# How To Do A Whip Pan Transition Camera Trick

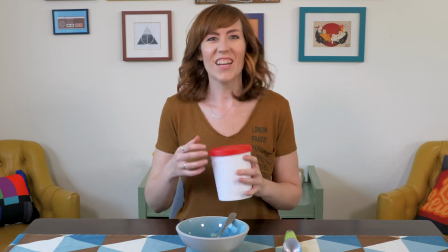0s All right, time for some ice cream.
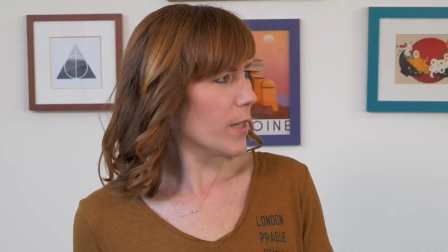5s Spence, did you eat all the ice cream again?
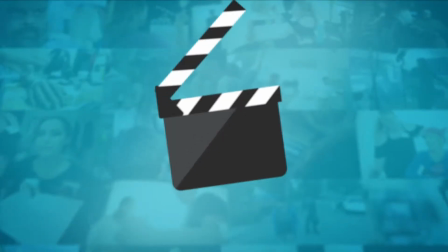Hello filmmakers, Ash here and welcome to Film It Yourself. Camera movement is one of the best filmmaking tools you can use to help make your audience feel like they are right there with the characters.
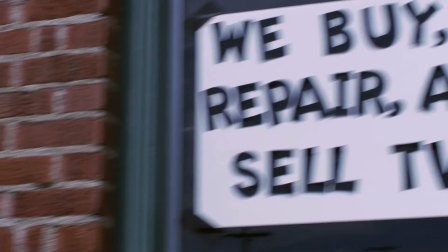28s
And a whip pan is no exception. A pan is anytime your camera moves to the left or right of the x-axis,
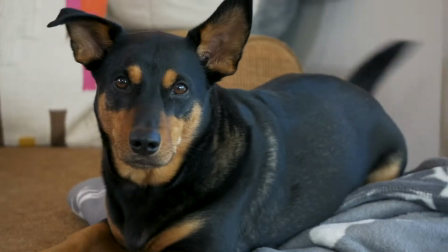36s
while a whip pan is essentially a much faster version of this.
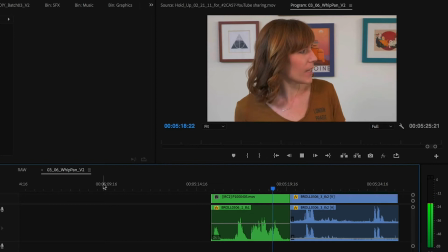40s
Because it's so fast, it tends to blur the image, which gives you as a filmmaker the opportunity to hide a cut.
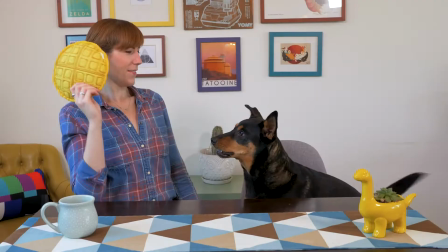46s
Whip pans can be effective in showing a few things. First up, it can help show motion of a character or object.
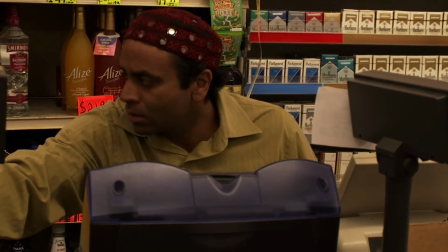54s
Second, whip pans can help show your character's point of view or
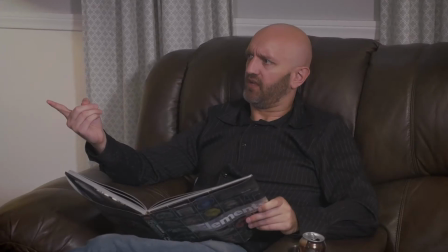59s
POV for short and make the viewer feel like they are right there with them.
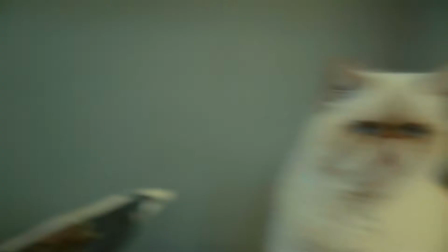64s
And finally, third, they can be used as a creative transition from scene to scene like it's doing here. So now that you know what a whip pan is, let's talk about some tips on how to achieve them. First up, as always with filmmaking, you want to make sure the whip pan is motivated. How does it help tell your story or convey an emotion? Is it helping to emphasize some sort of action? Second, if you're using the whip pan to show the motion of a character or an object, make sure you're moving the camera in the same direction the character or object is moving and stay consistent with that whip pan in both shots. So for example, if you're tracking the motion of an object moving camera left to right,
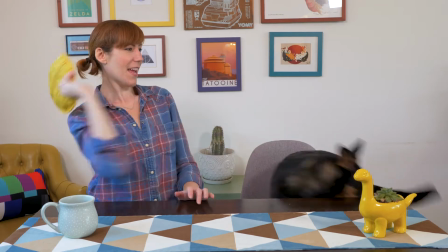110s
you want to whip pan to the right to match the object.
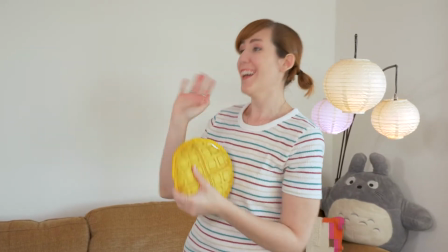115s
Then in the second shot you'd continue the right whip pan to maintain the persistence of motion.
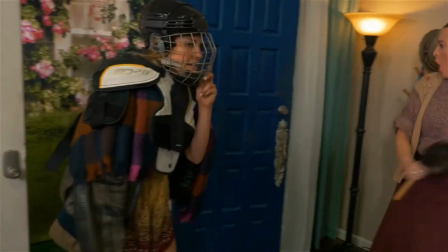121s
In this example we were trying to fake an axe throw. So using this camera trick helped us make the audience feel like the axe was
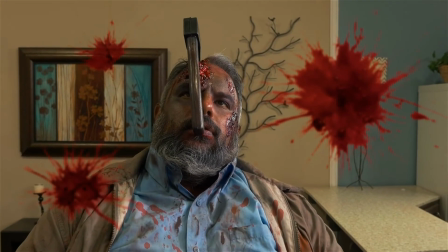130s
flying in from the camera left and embedding itself into our actor's head.
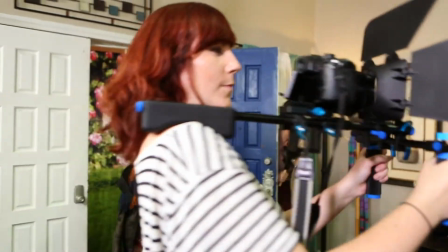135s
When in reality it's actually an optical illusion as the axe is already on the actor's head but the persistence of motion helps sell the effect. Third, I'd recommend when doing a whip pan that you storyboard it out.
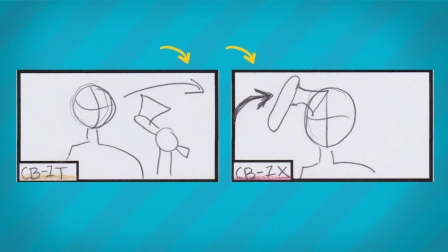150s
Storyboarding your whip pan out can help you keep track of which direction to pan which will help ensure the whip pan will work. Fourth, I also recommend that if it's possible do a test shoot. Again this can help you test the shot to make sure it's working. And finally fifth, sound effects can really help sell your whip pan,
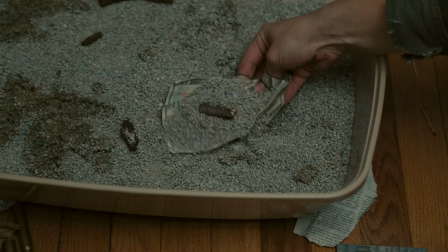171s
either as a transition like this, or as a method to make a special effect more convincing, like this.
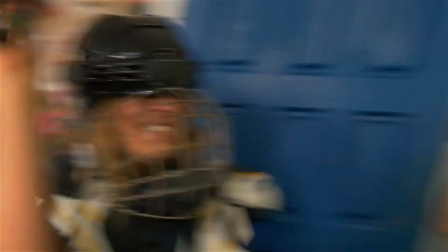So now that you know how to pull it off, your camera moves will be the coolest in town as they ghost ride the whip all day long. And speaking of being cool, if you want to become part of the super cool F.I.Y. crew, you can by supporting me on Patreon for as low as $2 a month.
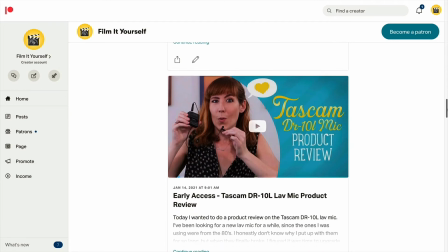211s
There you can get access to all of my videos early, download my filmmaking templates and much more. You can find the link in the description. So what are you waiting for? Like seriously, don't wait for this video to be over. Go now. I'll wait.
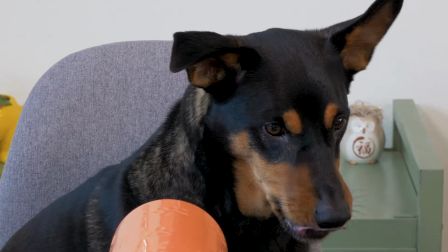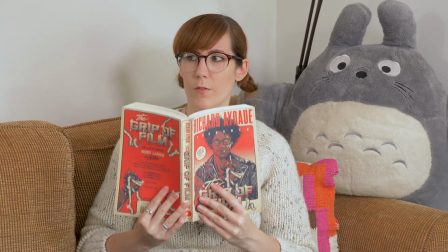235s No?